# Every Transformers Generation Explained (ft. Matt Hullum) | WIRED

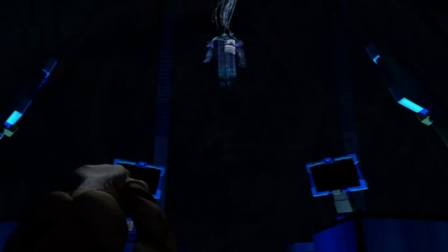[12:10]
The Maximals soon learned that Megatron got free mid-flight during their time travel back to the future ending up there long before they showed up.
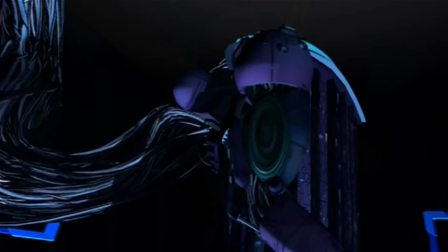[12:18]
He conquered the planet and now he plans to take their sparks.
They are over.
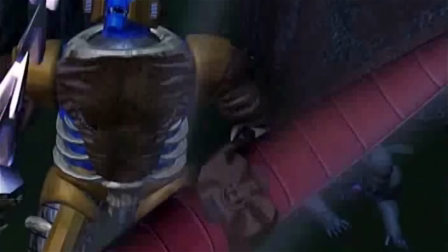[12:23] You lost.
So the Beast Era also features the first fully CGI animated Transformers
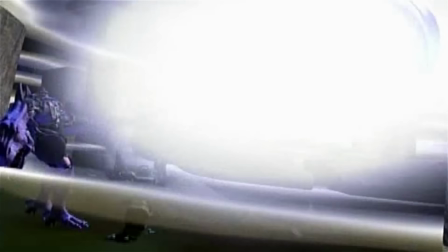[12:30]
and that's something that really allowed the animators to try new things,
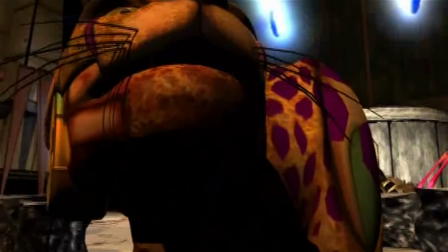[12:34]
get more expressive in their action.
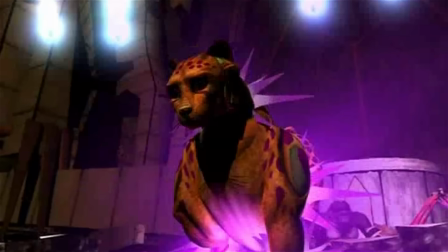[12:36]
They could match the movements of the characters better to the toys and you can see the entire process evolve.
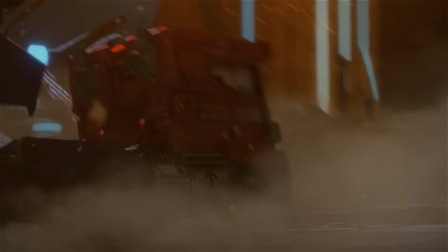[12:44]
That's something that we wanted to do as well with War for Cybertron.
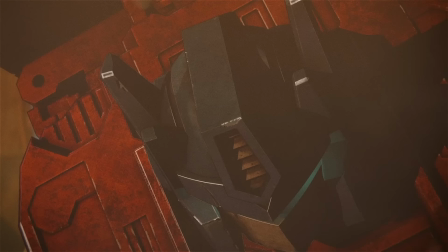[12:48]
Make these characters feel really real and grounded emotionally but also physically make them feel like you could see them in real life and with CGI animation I think we get closer to that than we've ever gotten before.
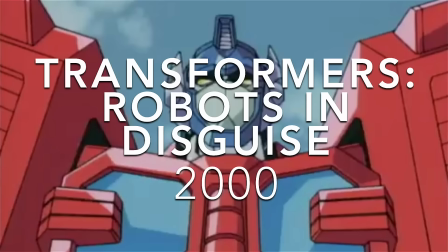[13:03]
Transformers robots in disguise from 2000, aka Transformers Car Robots.
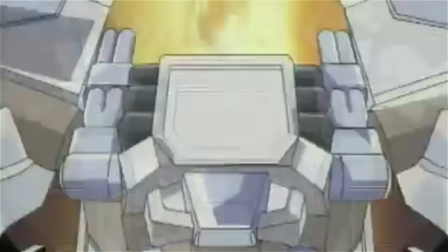[13:09]
Robots in Disguise was a single animated series consisting of 39 episodes.
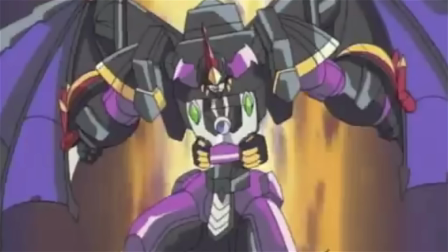[13:14]
In this continuity, Megatron recreates the Decepticons as a sub-faction of the Predacons.
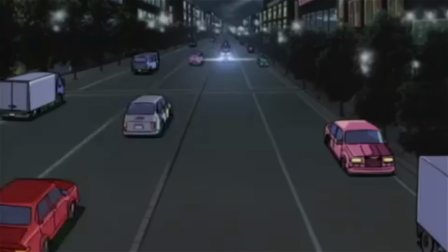[13:19]
It was originally conceived as a reboot with a self-contained universe separate from any of the other existing Transformers universes. It was later retconned as part of the Japanese Generation 1 timeline. One of the things that's interesting about the way that they've released all of these different Transformers series is they don't stick with just one age demo, one type of storytelling throughout these different generations.
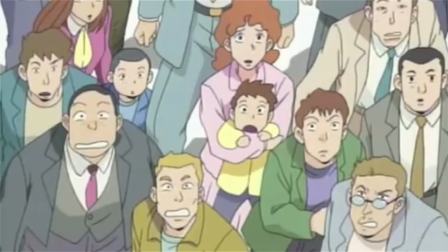[13:44]
The Transformers is a very multi-generational and very accessible franchise because they've made some shows that I think are for younger kids and they've made others that are more adult and then you've got the movies as well that kind of are four quadrant and accessible to everyone. Over time I think Hasbro's done some really smart things where they've gone back and essentially rebooted the show or retold the show in a different way
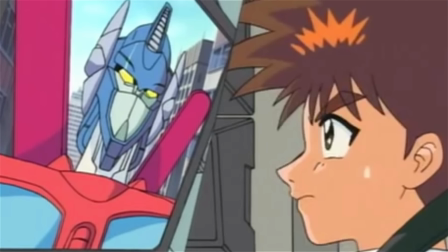[14:09]
So that new audiences can be brought in Autobots live to help protect others
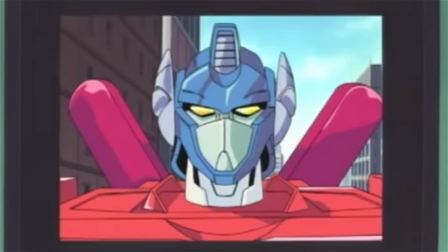[14:15] Predacons exist only to conquer and destroy. How am I supposed to know who to trust people age up?
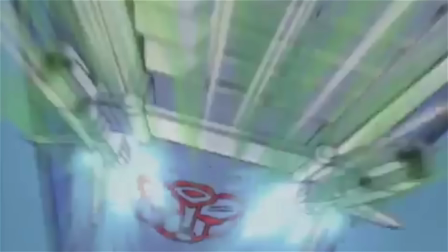[14:21]
You know they want to see different things out of this universe as they get older the the younger generation kids who want to have the same experience
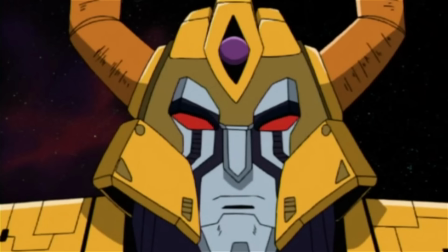[14:28]
that I did when I was growing up and watching Transformers be introduced into this new world that's accessible to them.
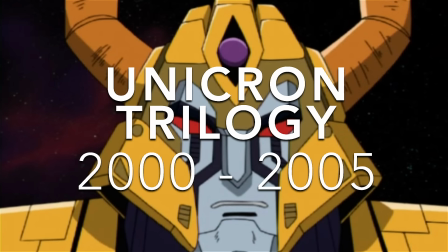[14:35] As long as hatred exists, I shall remain impervious to attack.
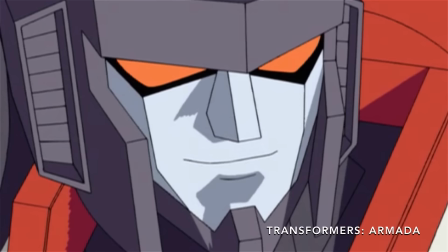[14:41]
Unicron Trilogy. Armada follows the Autobots and Decepticons discovering the powerful Minicons on Earth, which were revealed to be weapons of Unicron.
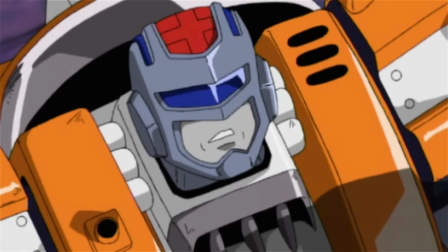[14:51]
Energon, set 10 years later, followed the Autobots and the Omnicrons in their fight to stop the Decepticons from resurrecting Unicron with Energon.
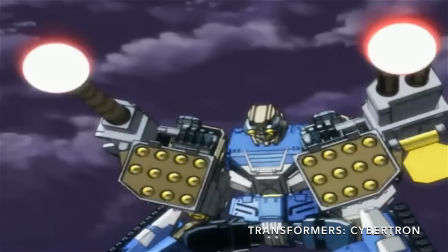[14:59]
In Japan, the series Transformers Cybertron showed no ties to the previous two series, telling its own story entirely.
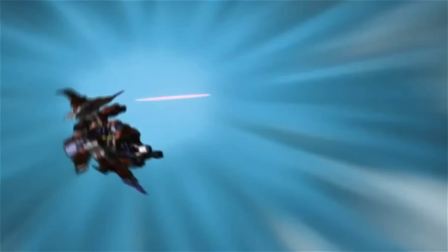[15:06]
The writers attempted to change certain plot elements from the Japanese version to remedy this.
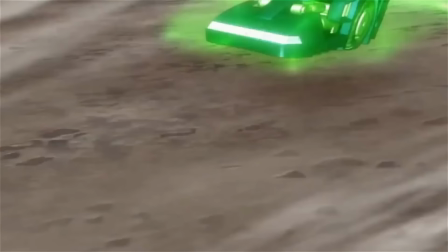[15:10]
This largely added Upton references to Unicron, Primus, Primes, and Minicons. So now we've got an entire trilogy that's based around Unicron.
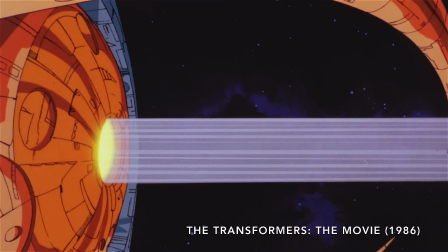[15:20]
Here's the first example I can think of when I was a kid of seeing what's now known as a supervillain.
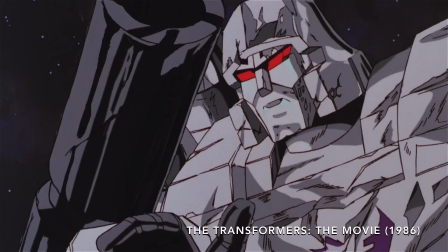[15:27] I have summoned you here for a purpose. Nobody summons Megatron.
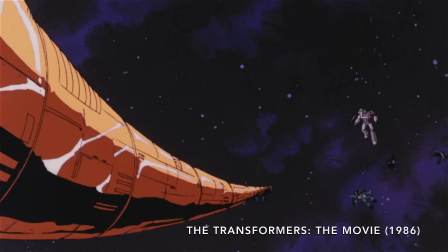[15:34] Then it pleases me to be the first.
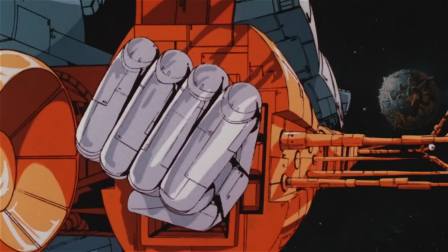[15:38]
We had trucks transforming and planes transforming, but this is a guy that can transform into a dire planet.
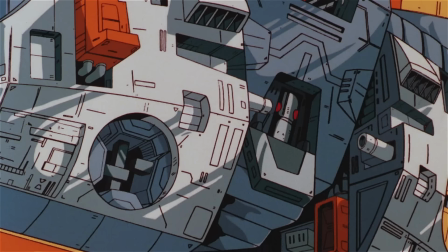[15:45]
He is the ultimate super mega, mecha villain ever.
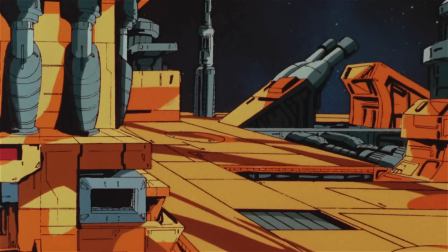[15:51]
He's first introduced into the canon in the Transformers, the movie. They really wanted something that was larger than life to be presented in a larger than life format of the movies.
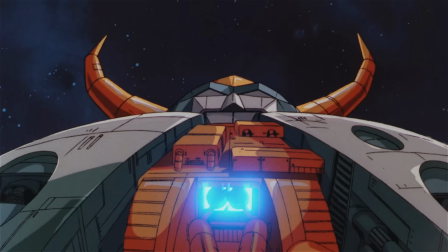[16:01]
And it worked. It was voiced by legendary actor and director Orson Welles.
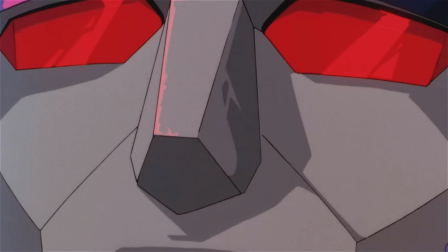[16:07]
And lends that gravitas and bravado and everything else you would want out of a vocal performance. to this character that was designed to just dominate.